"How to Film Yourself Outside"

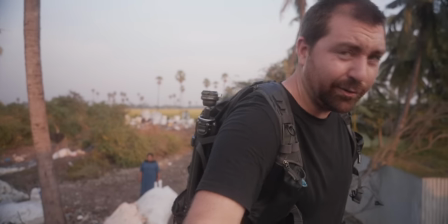(0:00)
In this video, we're gonna go through five different things that you need to think about when you're outside filming and you wanna shoot one of your videos.
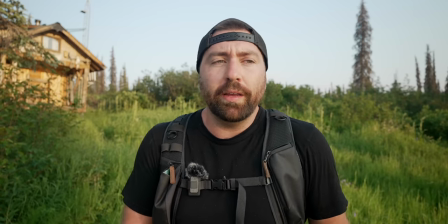(0:07)
So if you're shooting like your A-roll, where you're just talking to camera, these five things are gonna help you get a good looking shot in any location. All right, let's get into it.
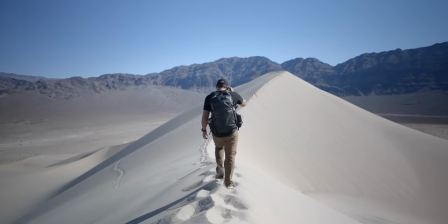(0:20)
A lot of the content that I produce, I'll go outside, I'll go on a hike, or I'll be out traveling and shooting a video. And in those moments, I need to be able to make this happen without making it a huge process to set up everything.
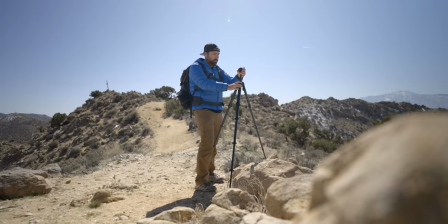(0:32)
And so I don't bring a ton of extra lighting, I don't bring a ton of extra gear to do these types of A-roll videos when I'm away from my office.
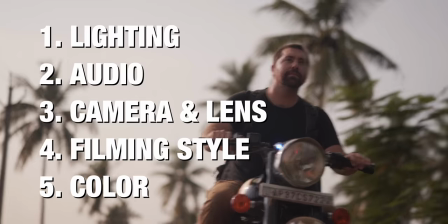(0:41)
And so there's five things that we'll go through that's really gonna help you when you wanna shoot and you're in the outdoors.
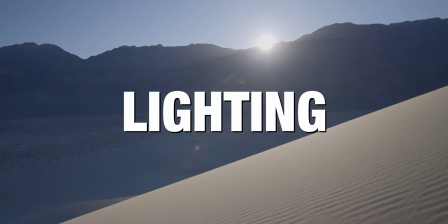(0:47)
Now, number one is lighting. So when I'm working outside, the key things that I'm looking for is sun position.
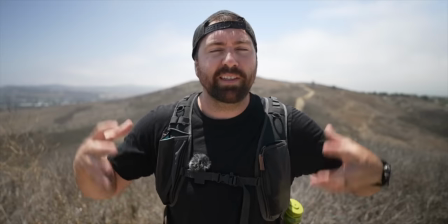(0:53)
So if the sun's in the sky and it's right overhead, well, it's not gonna look that good. You're gonna have these weird shadows on your face. It's just not gonna be that flattering. I typically try to shoot my A-roll closer to sunrise or sunset if possible so the sun is lower in the sky.
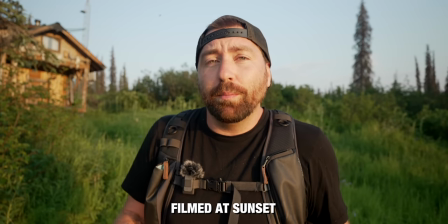(1:07)
This allows you to be able to put yourself in a position where you can have the sun kind of lighting you like this light is, kind of at a 45 degree angle, or you could even do more of a side light and be able to create more definition with your face so that it's not just fully in black if the sun's behind you or fully in the sun if the sun's right in front of you or, you know,
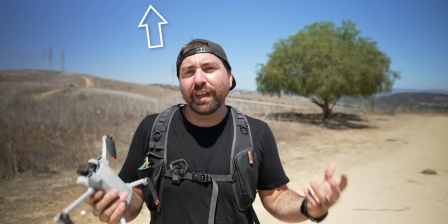(1:26)
right up above where the shadows are going down and you have these big raccoon eyes. So ideally, when you're working with the sun, you just want it a little bit lower in the sky and you want to put it at a 45 or kind of a side light.
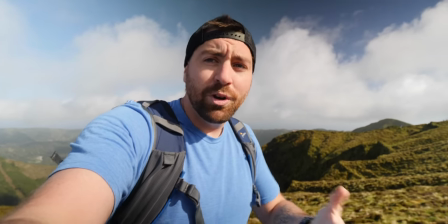(1:37)
And that's going to give you the best look to be able to just create some interest in your shot. Now, if you want more beauty lighting, well, you're going to want to keep it at a 45 degree angle like this light here so that you have a nice fill on your face.
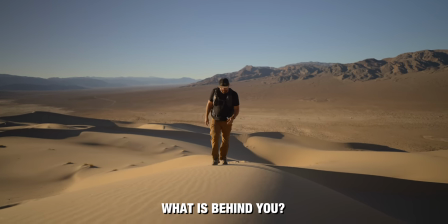(1:47)
And also you want to think of your background. So whenever you're shooting outside, the key is finding an interesting background that's going to complement whatever you're shooting.
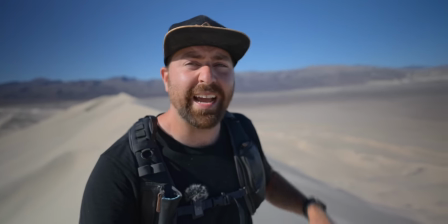(1:55)
You don't wanna just put yourself up against a brick wall. Rather, find some area that has depth so that you could use this location to your advantage and really play around compositions
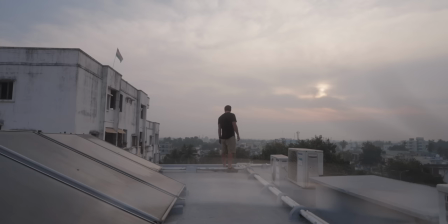(2:03)
to make it interesting so that your A-roll has more flair than just you against a wall somewhere. Now, if you're shooting in more of a cloudy situation,
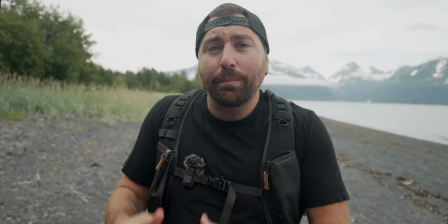(2:11)
well, it's gonna work to your advantage because clouds typically have nice soft light, so it's gonna make everything look better on camera. And one thing to note, though, when it is cloudy, the sun still does have a position somewhere in the sky, and it might be brighter over here versus over here.
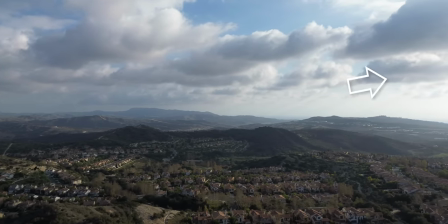(2:25)
And so when you're shooting in cloud, you still wanna think about where the sun is and where the brightest part of the sky is and angle yourself towards that brighter part of the sky.
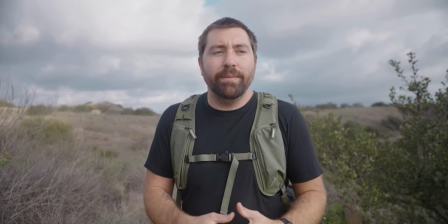(2:33)
It's just gonna make for a better looking shot because you'll have more contrast rather than just a completely flat face.
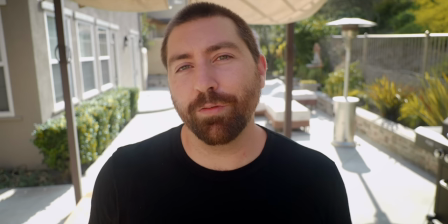(2:39)
Now, the other thing that you could do is find shade because you don't have all these hard shadows that are casted from direct sunlight. Rather, you could position yourself to the opening where the sun is and be able to use that as a key light as if it's like a big giant key light.
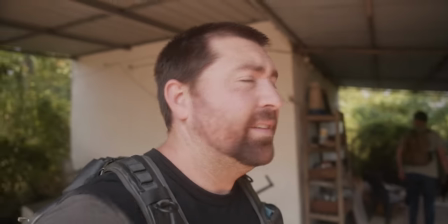(2:54) So we got the shaded spot. And you can see as soon as you get out of that sun, like look how harsh that is.
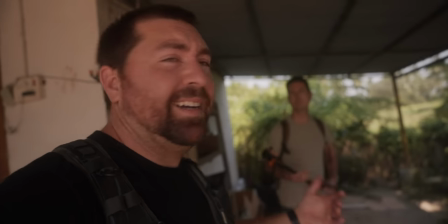(2:59) As soon as you get in the shade with the sun coming in from the sides, it just has such a better look. Much better look.
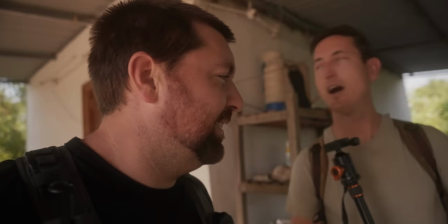(3:04) Yeah.
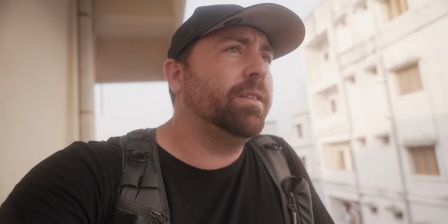(3:05)
You could also use reflections off buildings or anything that's brighter in the place that you're at to be able to act as that big key light that you use in your studio. But one word of caution when it comes to reflective light, if the building say is yellow or red, well, it's gonna reflect that color back on you as well.
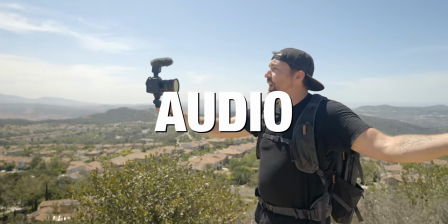(3:22)
Now, the second thing that's important is your audio. There's two ways that I do audio when I'm out away from my office.
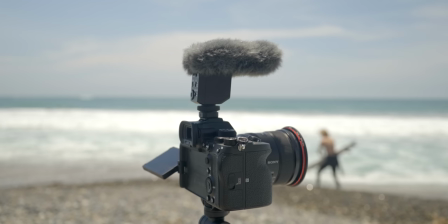(3:28)
The first is a shotgun microphone.
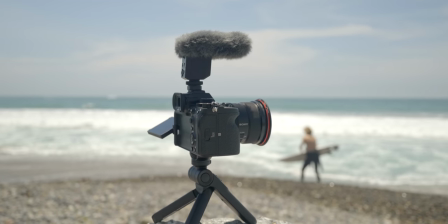(3:30)
I just use a shotgun microphone on top of my camera and I typically put a windscreen on that because I don't wanna hear any wind sounds or any breeze, so I just wanna have it as clean as possible. So if I'm shooting with this kind of a framing on a wider lens, then I'll use a shotgun microphone.
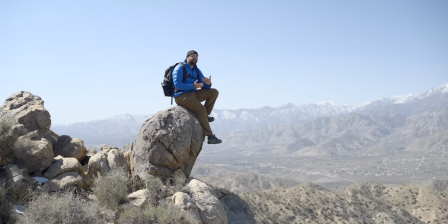(3:45)
However, I also do videos where I step away from camera and for those, I'll use the DJI mic and that's just a little wireless mic that goes right here on my chest.
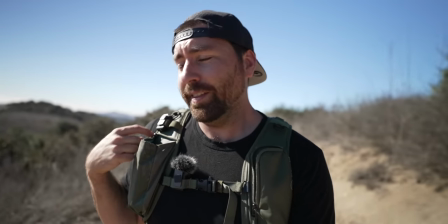(3:53)
I'll either put it on my backpack or I'll put it on my shirt or even under my shirt and that allows me to step away from camera. So whenever I'm more than an arm stretch away, I'll use the DJI mic so that I could get anywhere I want and be able to use any different lenses that I want.